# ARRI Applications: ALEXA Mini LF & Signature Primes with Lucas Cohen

Hi, my name is Lucas Falco Cohen. I am a director of photography based out of Kansas City, Missouri.
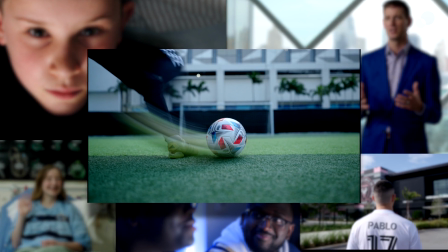8s
I had a 3-week stretch where there were 6 shoots that we shot exclusively on the Alexa Mini LF with signature primes.
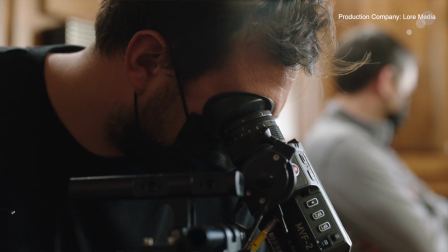15s
All 6 of the shoots centralized around Major League Soccer. We had everything from docu-style player profile projects to high-end commercials promoting the new season. With so many shoots happening in such a short period of time,
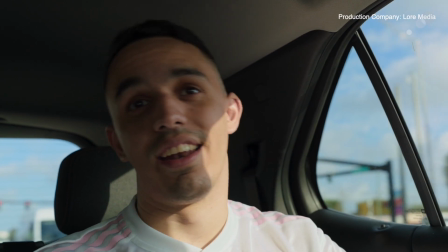26s
I wanted a camera package and a lens package that could work on everything from the docu run and gun style shoots all the way through in the high-end commercial shoots.
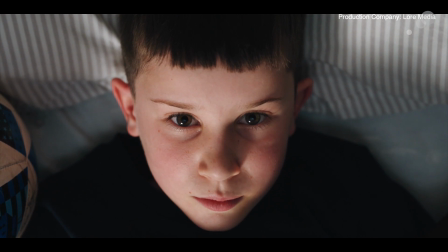34s
The Alexa Mini LF and signature primes are definitely more known in the commercial and feature world, but with my dual background in commercial and doc work,
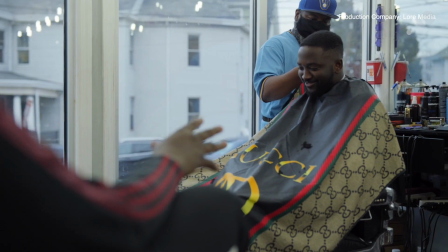41s
I was able to utilize the cinematic nature of the combo and elevate the more run and gun doc work to show off even more power that the
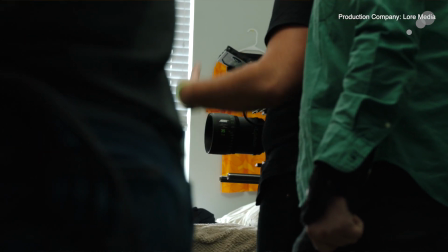48s
camera holds. I knew that sometimes we'd be in scenarios where we were going to be in small dorm rooms, small locker rooms,
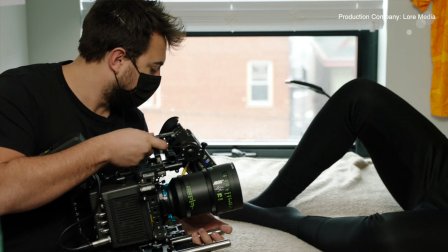53s
small cramped spaces, so I wanted to find a way that we could get as much space out of these small spaces as possible.
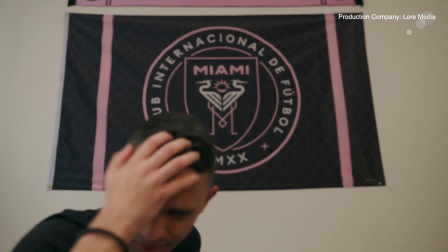58s
The massive field of view of large format gave me the flexibility to utilize the smaller spaces.
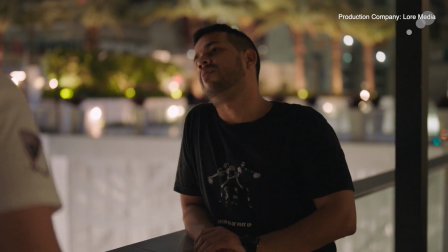63s
The incredibly shallow depth of field helped me draw the viewer's eye exactly where I wanted it to go.
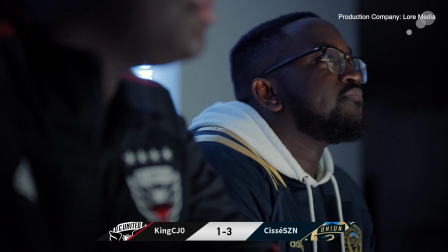68s
And I also wanted to do justice to the color palettes of the teams, so a camera with great color science was a necessity.
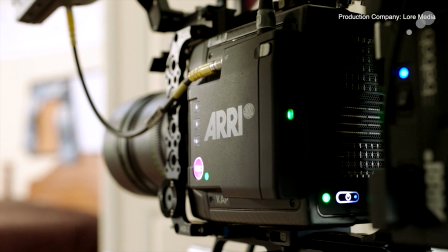73s
The Alexa Mini LF was an obvious choice. I felt like the other lenses that I looked at didn't give me that natural, immersive look I was going for until I got it to color grading,
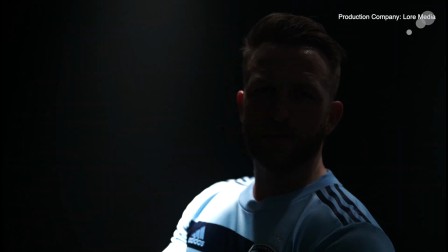83s
whereas the signature primes gave me the look I wanted instantly in camera, and then when it went to color grading, just took everything over the top. I love it when the viewer feels like they're experiencing a video as opposed to just watching it.
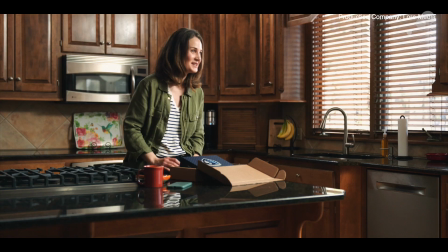96s
So the natural skin tones and the smooth fall off that the signature primes brought really honed in the look that I was looking for.
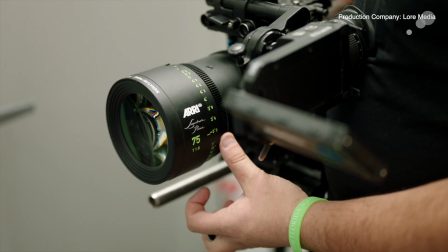102s
I can be looking in the viewfinder or monitor and see the image, and then I can take it away and look at it with my naked eye, and it's the same thing.
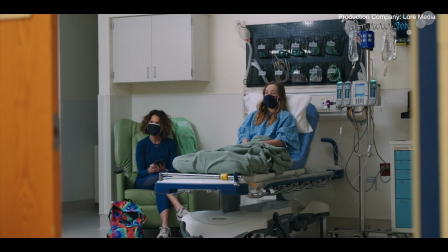110s
And that is very important to me because, again, I want people to experience these videos as opposed to watch these videos. Shooting large format really helps you not have to sacrifice creativity just because of a location.
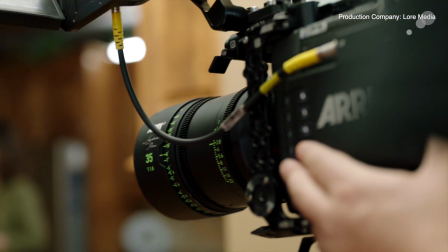121s
Especially in docu-style shoots, locations obviously aren't always choosable, so being able to show up on set and have your full playbook is really a game changer. I love shooting with long lenses, and using the large format really opens up the possibilities of what I can do with the longer lenses.
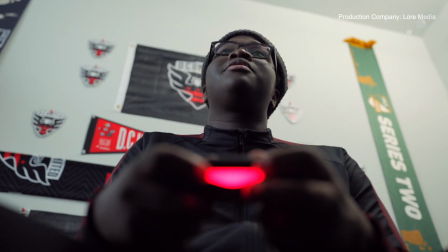137s
When we're in these small scenarios where these little 8x8 rooms, I can stand out in the hallway, put on a 75mm,
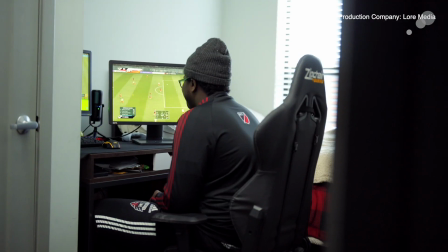143s
be 10 to 12 feet away, and still get the wide shot that I want.
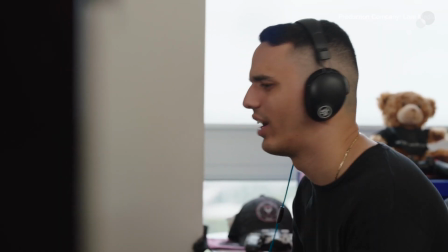146s
The close focus mixed with the large format allowed me to contrast the compressed wide shots with super close-ups that drew out emotion and further immersed the viewer. But what really sets gear apart for me is how it handles things that you cannot control.
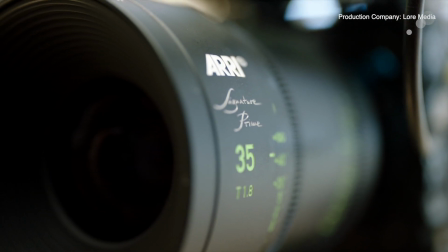159s
I don't like wasting time messing with filters or having to unload a grip truck of lights to get the look I'm going for.
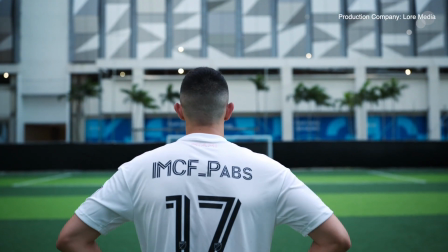164s
So being able to utilize existing light and adding my flair to any given scenario gives me the extra time to focus on framing, focal length, camera moves, and the story within the frame.
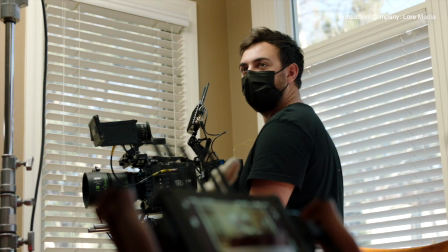173s
It also gives me time to grab extra shots, which in turn gives the editor more footage to work with, which makes the overall production that much better. So I'm a very non-traditional shooter in the sense that I do not like to use handle grips.
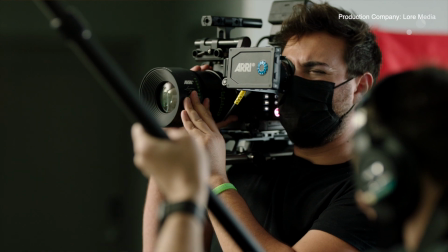184s
I like to be in any position and as versatile as possible, and stuff like that just gets in the way for me.
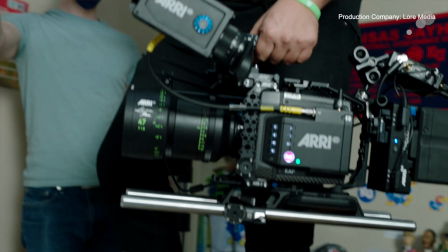189s
So for the Mini LF and Signature Prime combo to be so lightweight, I can really sling the camera around and get it in whatever position I need to as quickly as possible. Especially in the sports world, being there in the moment is critical. Being there as it happens in real time to collect the real emotion is really the look that I'm going for.
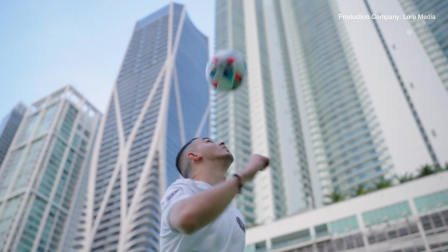207s
And at the same time, I can have the amazing cinematic look that the Mini LF and the Signature Prime bring to the table.
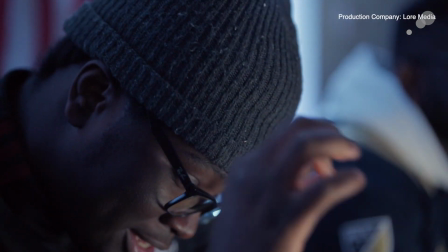213s
Really sets these projects apart from anything within this space. At the end of the day, it is just gear.
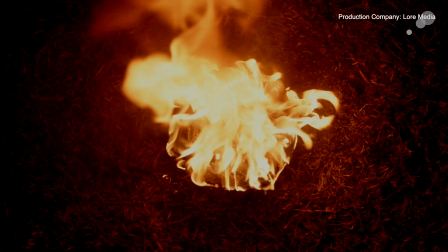218s
There's a ton of work that comes in from the cinematography and crew side of things. But working with the Alexa Mini LF and Signature Primes, I really think took these projects to the next level.